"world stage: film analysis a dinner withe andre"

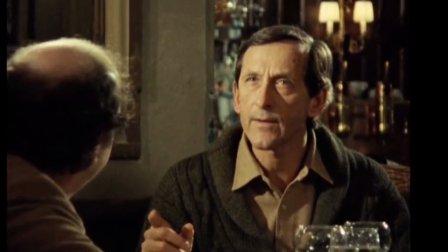[8:08]
Visions of birds coming out of his mouth when looking at his rearview mirror, meditating and picturing his wife growing old and dying, eating sand,
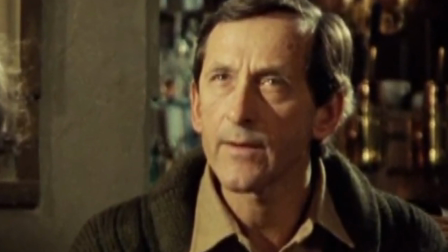[8:16]
going to mass with his family and the priest, only to imagine a minor at all with blue skin and flowers growing out of its eyes.
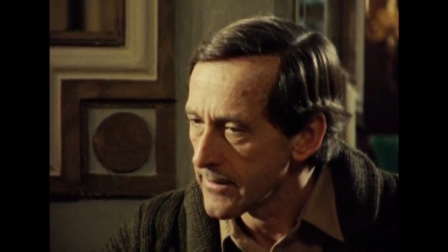[8:24]
Hitting creative rock bottom after discovering your inability to write a play after finding success must be the most soul-crushing thing to endure.
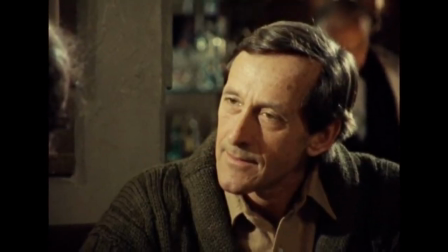[8:32]
Memory being the fickle thing that it is, these might have all been nightmares and he's just retelling it in a fantastical way for the sake of the film?
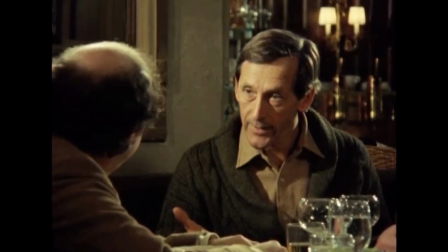[8:41]
Who knows? The next story starts with a flag of a Tibetan swastika that Andre seemed naturally inclined towards having.
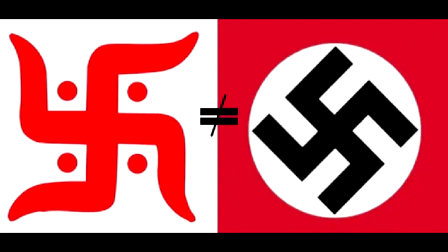[8:48]
Many may not know that the symbol originated far earlier than the 1930s in Germany,
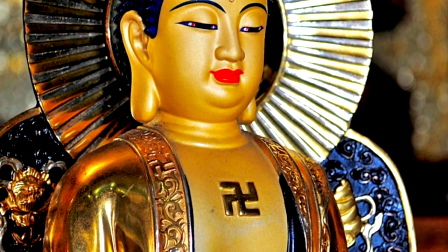[8:53]
with it symbolising divinity and prosperity in many East Asian countries.
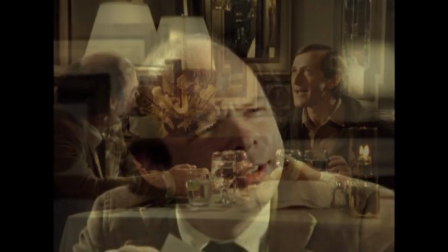[8:57]
Once again Andrei's flirtation with Nazism seems to creep into the conversation like a ghoul lurking in the corner of the restaurant.
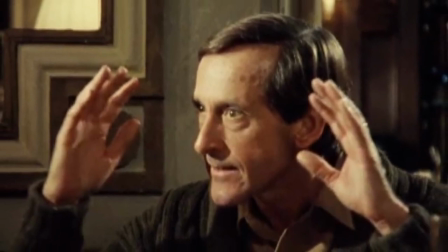[9:06]
If he previously witnessed hallucinations, his descent into delusion seems to take place when he actually acquires the swastika flag.
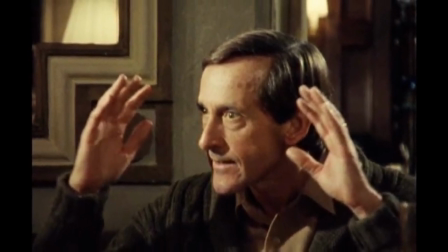[9:13]
How the flag made his wife, afraid, nauseous and repulsed, is symptomatic of his disassociation with reality.
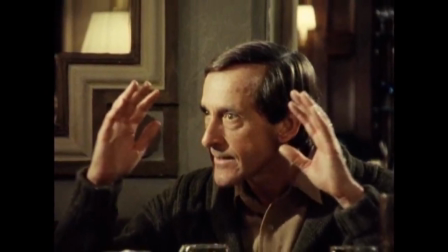[9:22]
An even stranger coincidence to consider is that Andre's performance group was called the Manhattan Project,
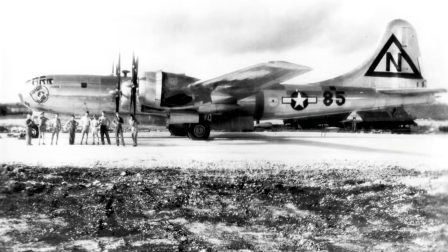[9:28]
sharing its name with the nuclear weapons program that created the bombs that destroyed Hiroshima and Nagasaki.
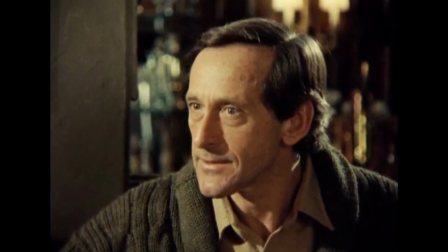[9:35]
Right after this though, the final experience Andre relates is of being buried alive on Halloween.
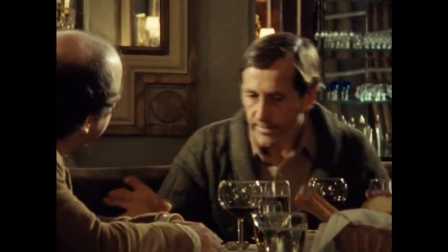[9:42]
The camera once again moves ever so, ever so slowly towards Andre, this time ending with a proper close up on his face by the end to get the imagination flowing.
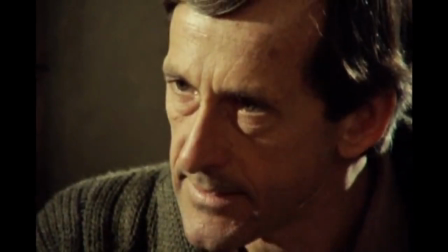[9:51]
With him recounting how he was taken into a basement to write his last will and testament,
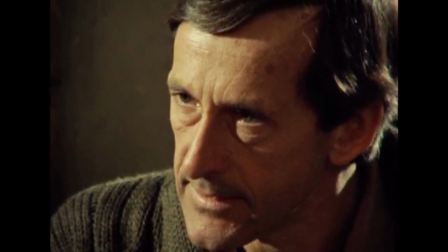[9:57]
the background noise of the restaurant stopped, as though all surroundings were frozen in time.
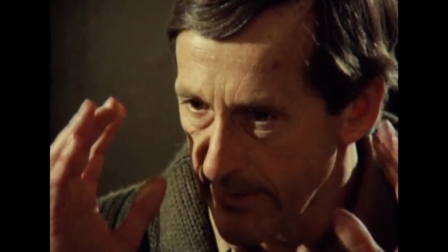[10:02]
If there was ever a point in the film where I was most engaged in his stories, it was here.
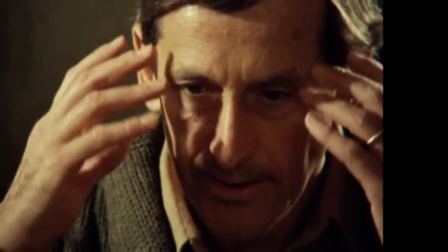[10:07]
All the build-up to it and this unique and exceptionally long take, I mean what a ritual, what an unbelievable experience.
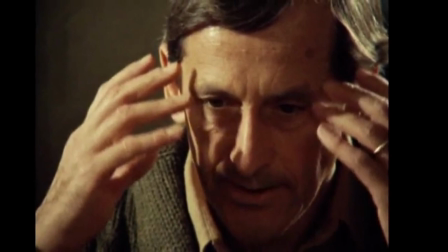[10:15]
Even my heart just swelled up with fear at the very notion of what he went through and how he just submitted to it all.
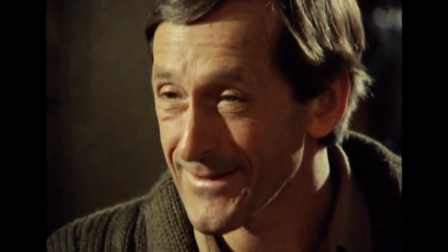[10:23]
By the end of his tale though, I genuinely felt like I would want to be a part of a resurrection ceremony like that.
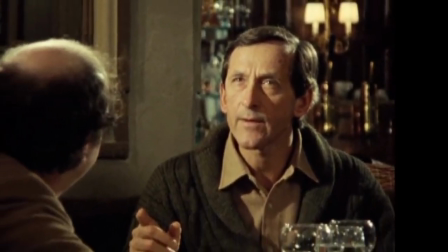[10:31]
I was questioning whether I could go through with such a thing or not, I truly do not know.
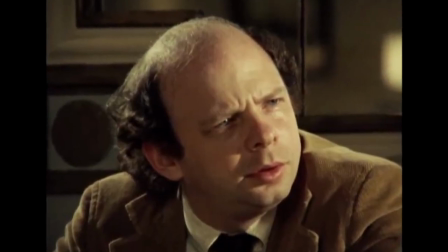[10:36]
I mean, how do you even find people to group up with to be part of such a ceremony?
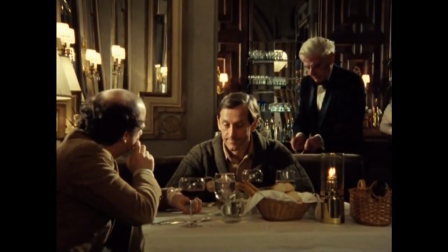[10:41]
Once again we snap back into reality with this long shot with the waiter serving their main meal.
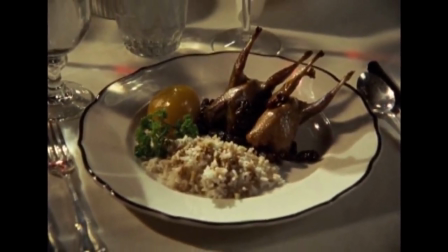[10:46]
Bit weird though, I don't remember them even ordering chicken.
We didn't order chicken, not a problem, we'll pick it out.
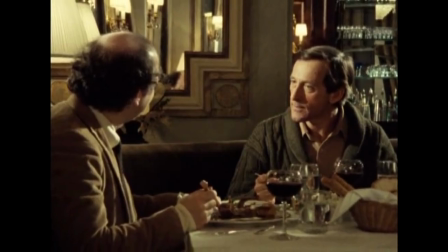[10:53]
With dinner arriving, Andrei's back to talking about the Nazis.
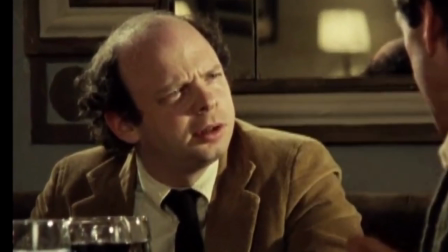[10:56]
The mere mention of Albert Speer, Adolf Hitler's architect, you initially think that he's truly lost the plot.
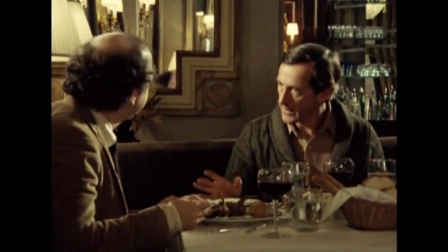[11:03]
However, his comparison to the man is delivered in a very reflective manner.
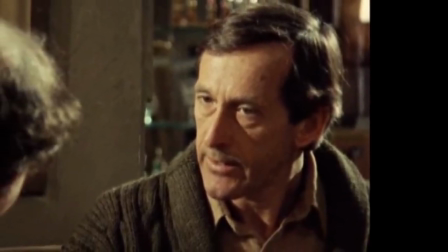[11:07]
It's conceivable that what he's done for the past few years are, to him, horrific.
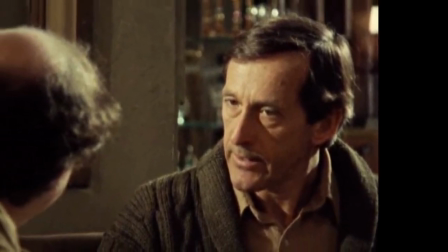[11:13]
A very harsh self-criticism indeed,
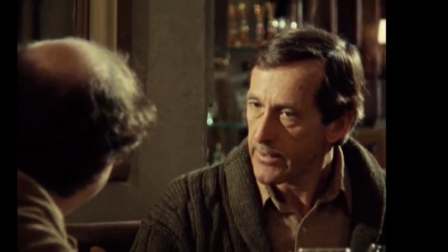[11:15]
but the reflection makes for quite a redemptive moment that satisfies his weird flirtations with the Third Reich.
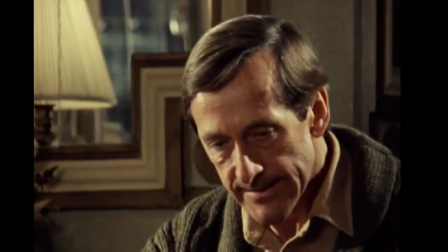[11:22]
Him saying that several family members had grown ill or died recently allows him to come face
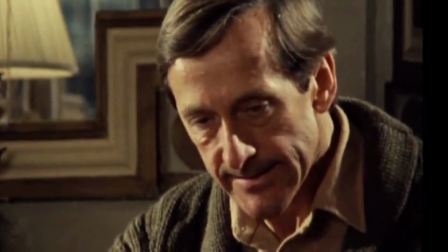[11:28]
to face with his behaviour and return to the theatre for the sake of grounding him back into reality.
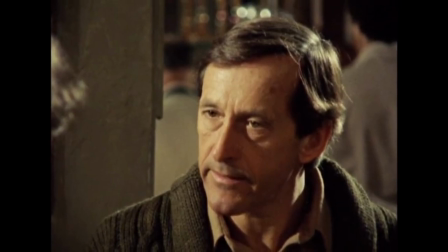[11:34]
How he can perceive himself as a bad guy is quite something to realise.
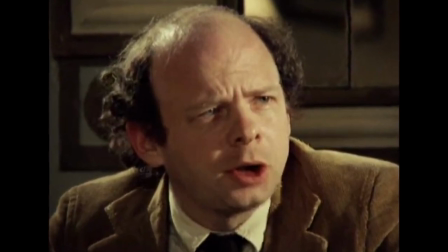[11:38]
To even admit to a friend that you can see the rot growing inside you takes some courage.
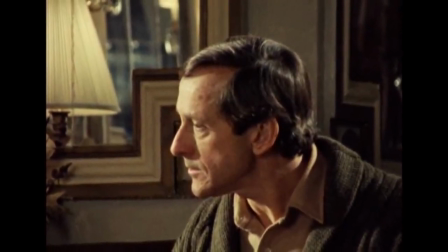[11:43]
The strangest thing is that he then turns this blame onto the world at large and how people are living in this dream state in New York.
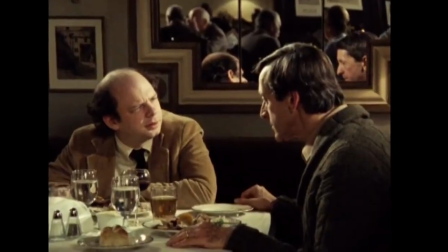[11:52]
In contrast to his life-affirming experiences,
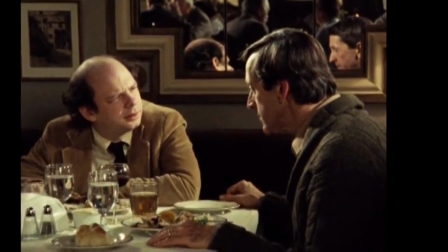[11:55]
coming back into the life of normality just makes him sick, reflecting that line from the beginning of the film.
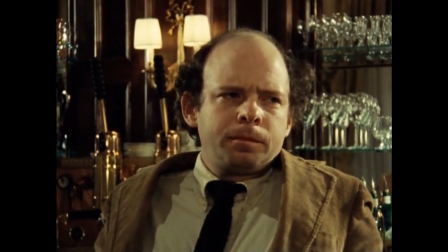[12:01] I could always live in my art, but never in my life.
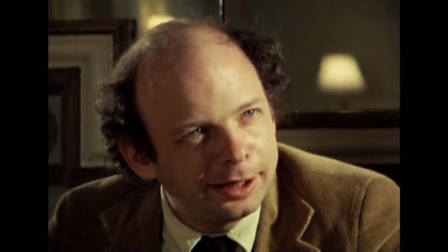[12:05]
Wally then speaks up for the first time without a question, relating to Andre when he speaks about his experience as an actor.